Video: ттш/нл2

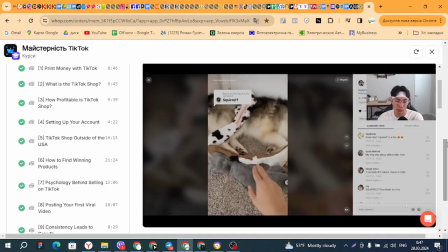Zooms are going to increase the quality of your content as well, because it keeps the user a little bit more engaged. Notice I just did it again, right here. Zoom in when I did the crunch on my hand. When you're actually talking about things in the video, make sure you're actually pointing to it.
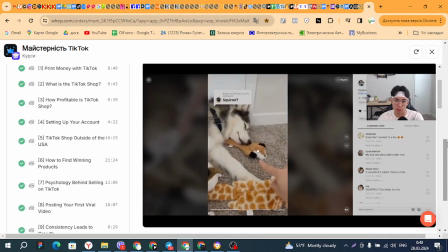For example, you're talking about, like right here, I talked about, I called this fox a squirrel so that people would comment, but it's so silly. But yeah, we talked about that last video. But when I was talking about it, I picked it up and I also zoomed in on it.
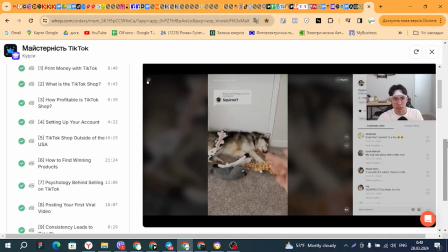The price, I zoom in and point to the price. Always be directing their attention. Keep in mind, you are the master of this video.
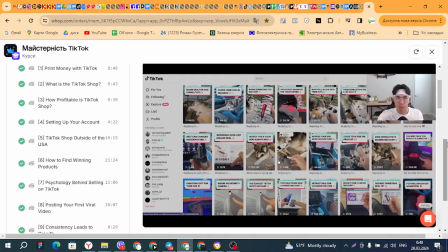You are the one that needs to control where their eyes go. So if you say the price is $19.99, point to it on the screen. Zoom in while you point to it. right? That's going to increase the overall quality of your video, not just with the lighting, but that's also very important.
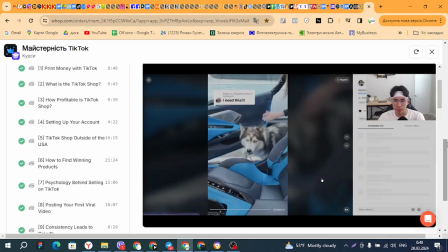When you're making videos, right, notice how you need to have fast cuts, right?
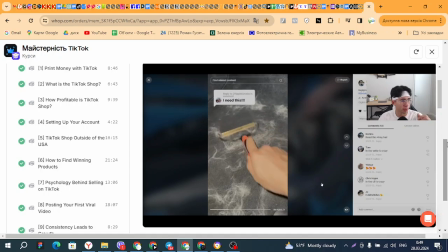There's always a cut every couple seconds. Look at this video, showing off the product, get the comment reply. No one wants to see me sitting there for 10 minutes going like that, so I did it on fast forward. I actually edited this in an app called InShot video editor.
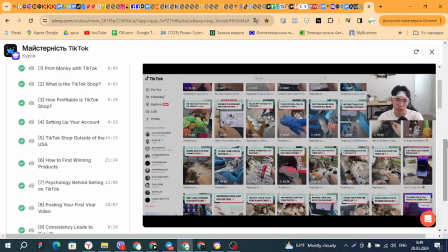This was a very, usually I record it, in the app, but for this one I did it outside of the app, TikTok.
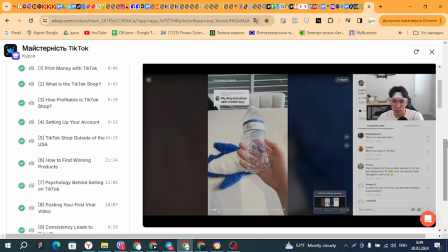Here's another one. You can see at the beginning we have that hook of my dog being all cute and stuff, jumping up.
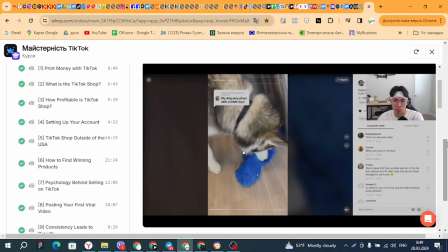And then you can see good lighting overall, super important. Fast cuts, always keep them engaged.
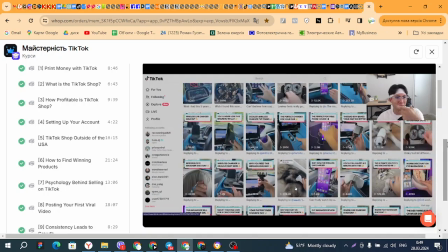If you're doing a video that's 15 seconds long and it's just one 15-second long clip, it's really hard to make it go viral.
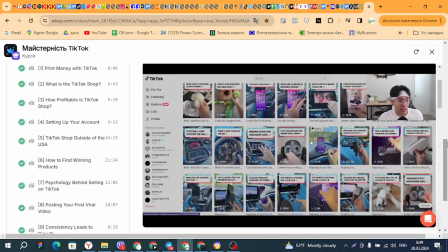It's possible, yes, but you have to be really insane at talking and keep their attention and be zooming in the camera to do that.
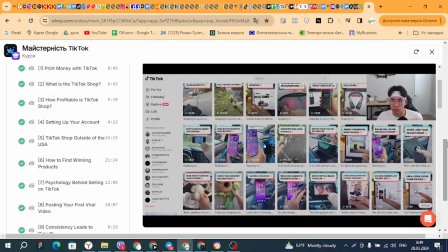The easiest way that I've seen is simply by doing cuts, right? Even at this video, I made this inside the TikTok app.
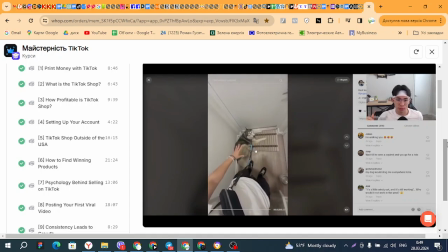Notice the cuts. It's like every 3 to 5 seconds.
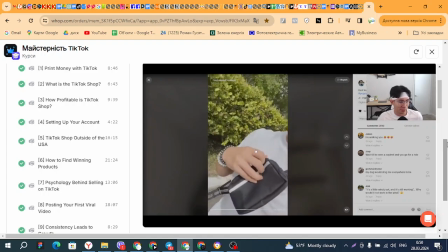Next cut. Next cut.
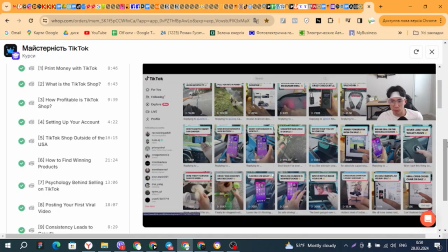And another huge key to this is make sure that when you're actually cutting up these videos, you can do this inside of TikTok. There's a video editor in the top right when you're actually editing, or you're actually about to post a video. Make sure that when you're talking, it's like one long run-on sentence.
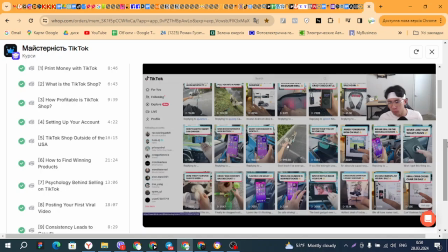That's something that I've heard from the community, which, there's another third part to this course. It's the advanced part where we're really going to get into the editing. I'm just going to tell you guys verbally right now. I've seen videos of people doing TikTok shop, not just in this community,
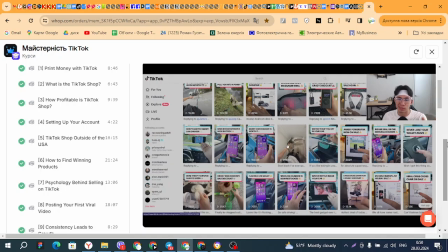I just mean on my For You page, where the video maybe has like 10 likes and maybe, 200 views, but there's like pauses.
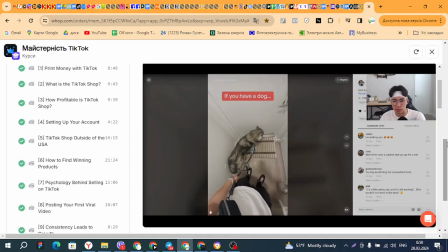So for example, like let's say we were doing this video. I've seen videos like this, right?
If you have a dog, you need to get this dog leash.
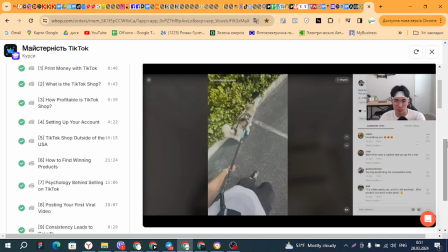It's a really cool dog leash, and we're going to test it out.
So now we're outside, and you notice how like there's a second or two in between each thing I'm saying? It's the little things like that that will help TikTok know if they should promote your video more,
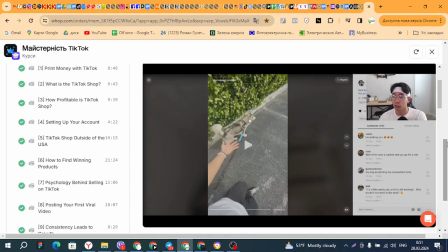and also the viewers that are watching it, they're going to get very bored and think it's not professional content. If you're making an advertisement like this, these are all advertisements for products. It needs to be smooth, fast-paced, straight to the point, no cuts.
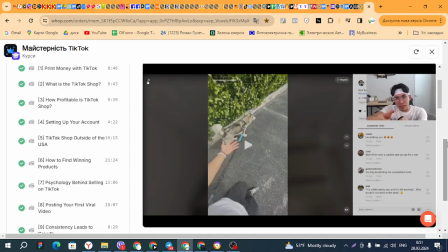Go into the TikTok editor and chop it down at the end, and then chop it down at the beginning of the next cut. The end of each clip. So once again, chop the end of each clip so that the clip ends right when you stop
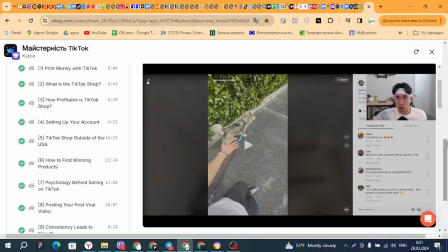talking, and then the next clip starts as soon as you start talking. Okay? So you should, once you edit that, it should be like one long run-on sentence. That is one of the most important things. Make sure you guys write that down. It needs to be one long run-on sentence. And you're going to sit there for maybe 5 or 10 minutes each video and just editing to make sure it's perfect.